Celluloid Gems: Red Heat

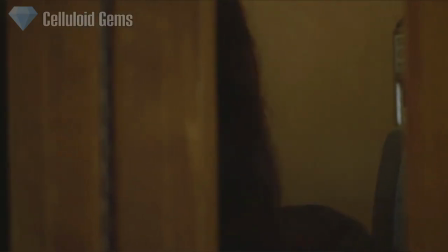1255s
She sees both of them and then hangs up immediately. Something is definitely wrong. Tatamovich's life support machine has its alarms turned off.
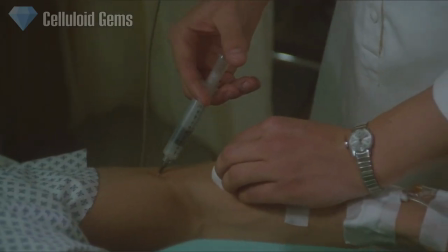1263s
As he opens his eyes, a nurse injects him with an air bubble, and it's here we get a chilling flatline.
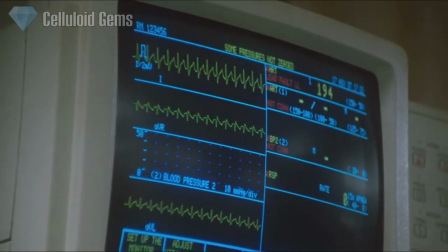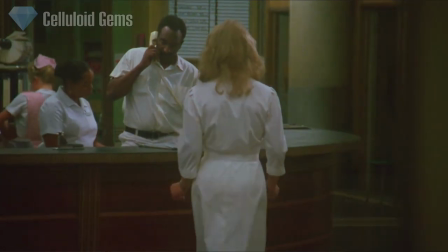1275s
Doesn't that send a chill up your spine? The nurse leaves just as Danko and Ritzik check the body, and then a chase ensues.
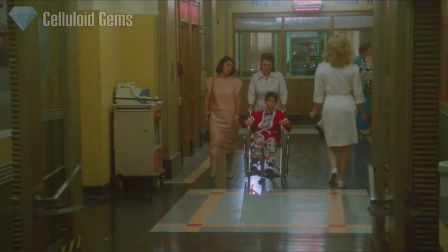1281s Hey!
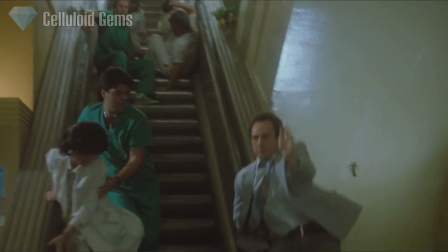1287s
The nurse nearly loses them, so the two split up. Ritzig manages to catch up to the nurse first and holds her up at the entrance.
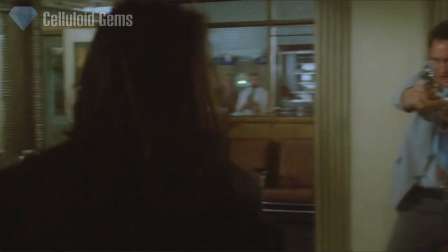1293s
However, Kat steps in and tries to dissolve the situation, like she knows anything.
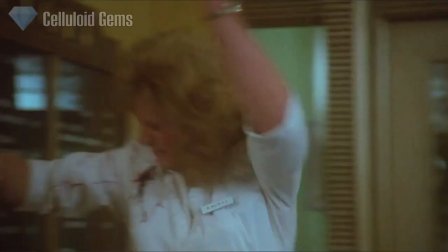1298s
The nurse fires back at Ritzig, but Danko arrives and shoots her, only to find out that she wasn't even a woman after all.
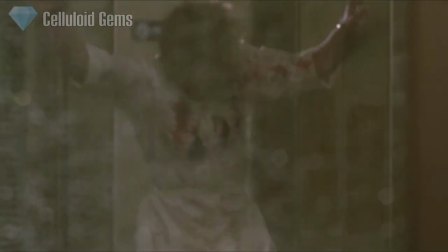1304s
Those blood squibs are a bit more bloody than usual. The producers Mario Cazar and Andrew Vajna were renowned for making plenty of violent films at that time.
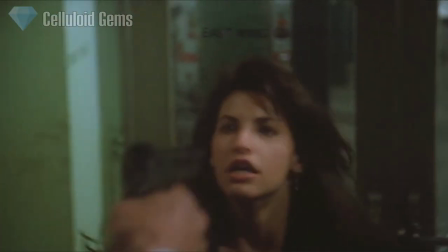1312s
Kat tries to run off while Danko goes after her. He manages to catch up. Wanting to help her get out of the situation she's in, he lets her go.
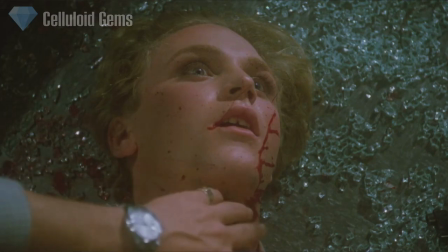1321s
That nurse that Danko killed was actually Baroda, the other Russian. Danko lies to Ritzig, saying she just disappeared.
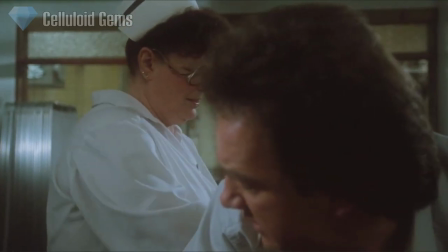1328s
Meanwhile, Ritzig faces another trope of male paranoia.
Easy!
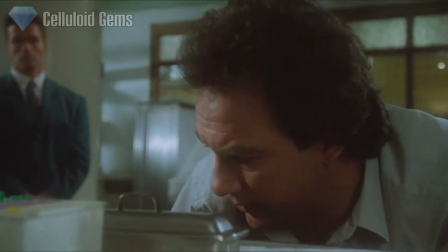1336s
I love how the camera closes up on Ritzig's face. Seems more humiliating on his part, like paparazzi trying to get an embarrassing shot.
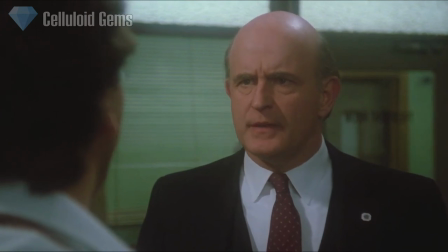1344s
Donnelly and Stubbs arrive for more berating following the situation, and Streak's new lawsuit against the department for his almost broken hand.
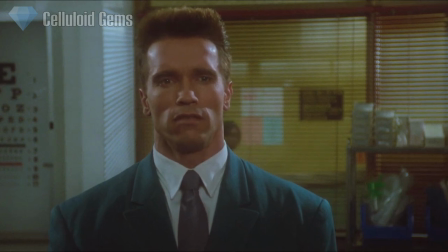1351s
Danko tells the two about the nurse being Victor's accomplice, but doesn't disclose anything about Kat and her involvement in everything.
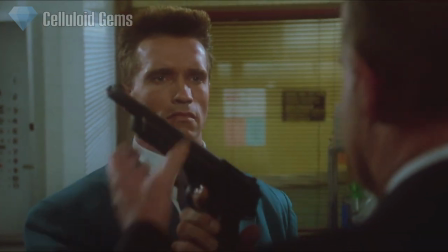1357s
Given the circumstances, Danko has no choice but to surrender his gun he managed to get through airport security, but doesn't rat Ritzig out for knowing about it.
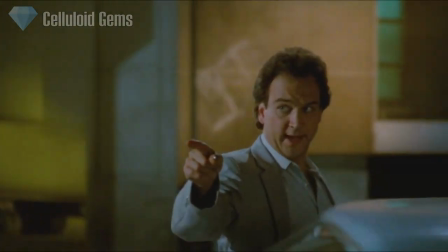1364s
Danko immediately asks Ritzig for another gun. Ritzig at first refuses because he knows Donnelly wants a reason to ground Ritzig.
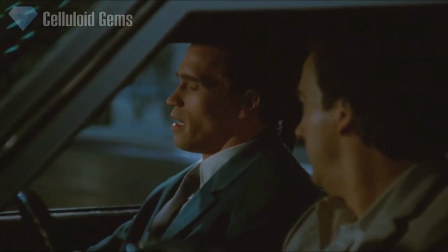1372s
After Danko shows a bit of empathy in his situation, as Donnelly is supposedly similar to men in the KGB, Ritzig gives him his 44 Magnum.
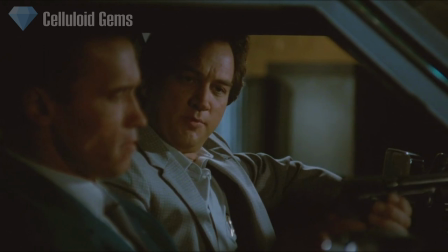1380s Captain Danko, you are now the proud owner of the most powerful handgun in the world.
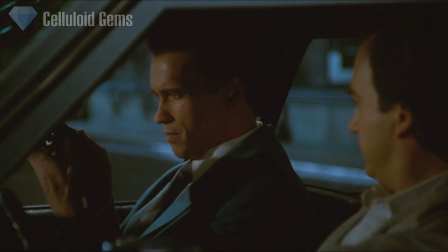1385s Soviet Baturin 9.2mm is world's most powerful handgun.
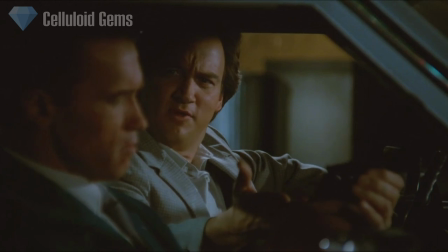1390s Come on, everyone knows the Magnum 44 is the big boy in the black. Why do you think Dirty Harry uses it?
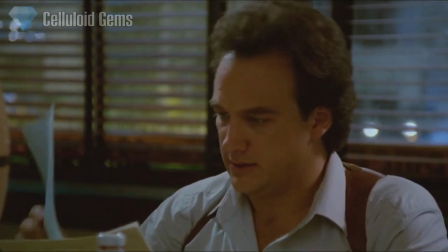1397s Who is Dirty Harry?
Later on, Danko and Ritzig fill out mass amounts of paperwork at a cafe.
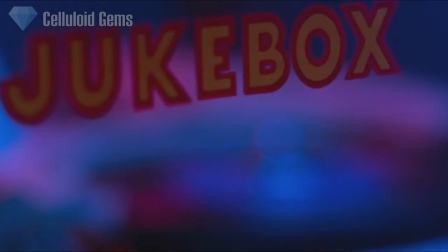1404s
Already a contrast to the Russian cafe is the jukebox compared to the guy on the piano. The actress who plays the waitress here would eventually become Jim Belushi's second wife in real life.
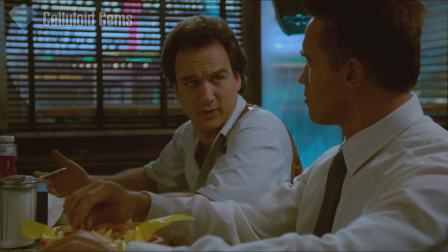1413s
Ritzig tries to have close talk with Danko, starting with his parents. Danko's life is kind of bleak.
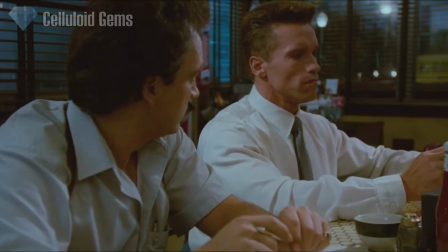1418s
No wife, no lover. Mum was a nurse but died when he was young, and his dad was in the army but died 11 years ago.
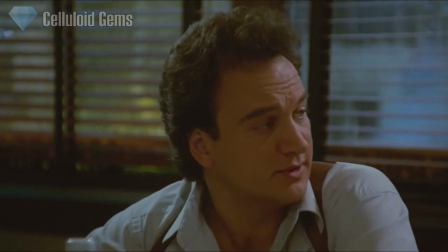1424s
And grandparents were both killed in World War II. Ritzig has a sister who is divorced, while both of his parents have already died.
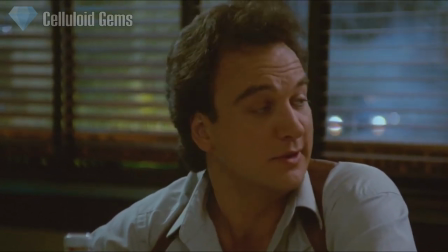1431s
At this point, Ritzig manages to realise that the American small talk doesn't work well with Danko.
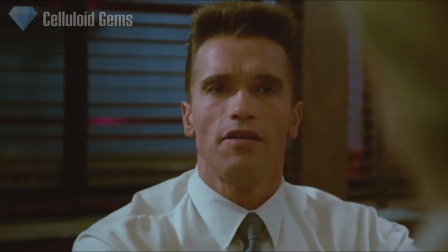1435s
I want to add some trivia for a possible movie mistake here.
Tea, please. In a glass with lemon.
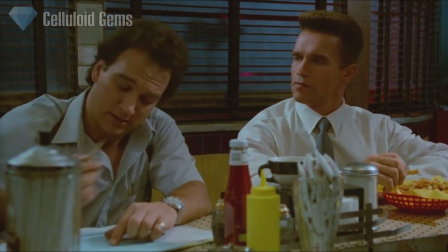1445s Right? Yes. Yeah. I saw Dr. Zhivago.
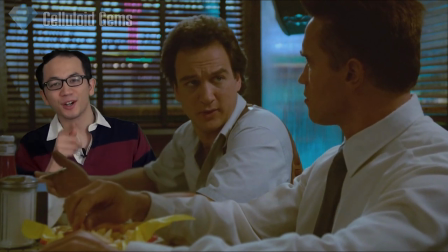1453s
Hey, see how Danko did that little smirk at the end there? It's as if he understood what he meant.
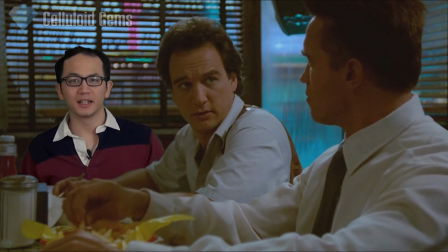1458s
Well, realistically, I don't think he would have understood that,
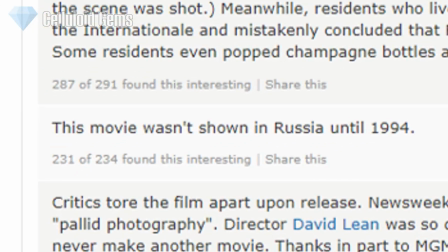1462s
because Dr. Zhivago was first shown in Russia in 1994, 6 years after this film.
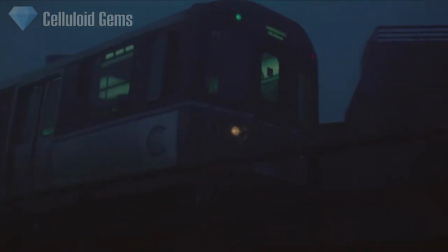1468s
Ritzig drops Danko off back at the hotel. Notice the weather here. It's been quite dark since they met Kat, so it feels like one continuous evening.
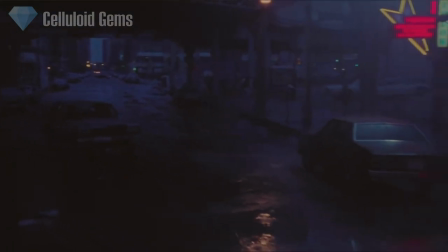1476s
The rest of the film is dark throughout, plus it cleverly hides the sky when it possibly clears in the daytime.
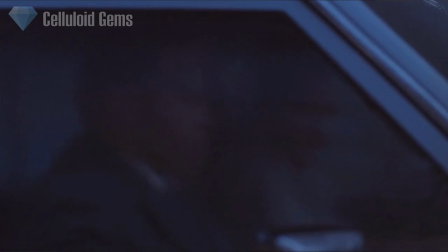1482s
It's probably early in the morning at this point, given the fact that the two have been doing paperwork all night.
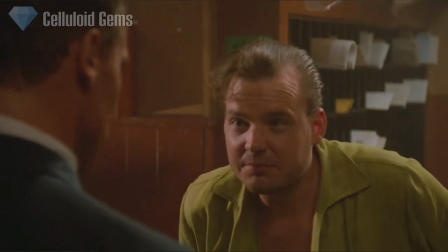1487s
Danko's gotten tons of messages from Kat, How she found out where he was staying, I don't know.
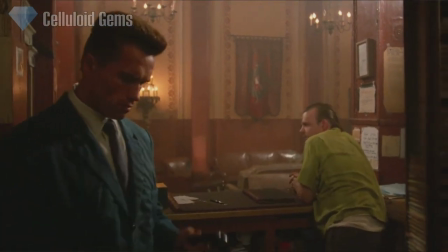1491s
One small attention to detail here, which I find funny, is when the receptionist talks about the messages, he has a cheeky look on his face.
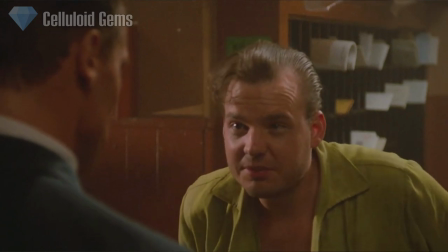1498s
Considering the hotel is known for hookers and prostitutes, he probably thinks Danko has scored himself a woman.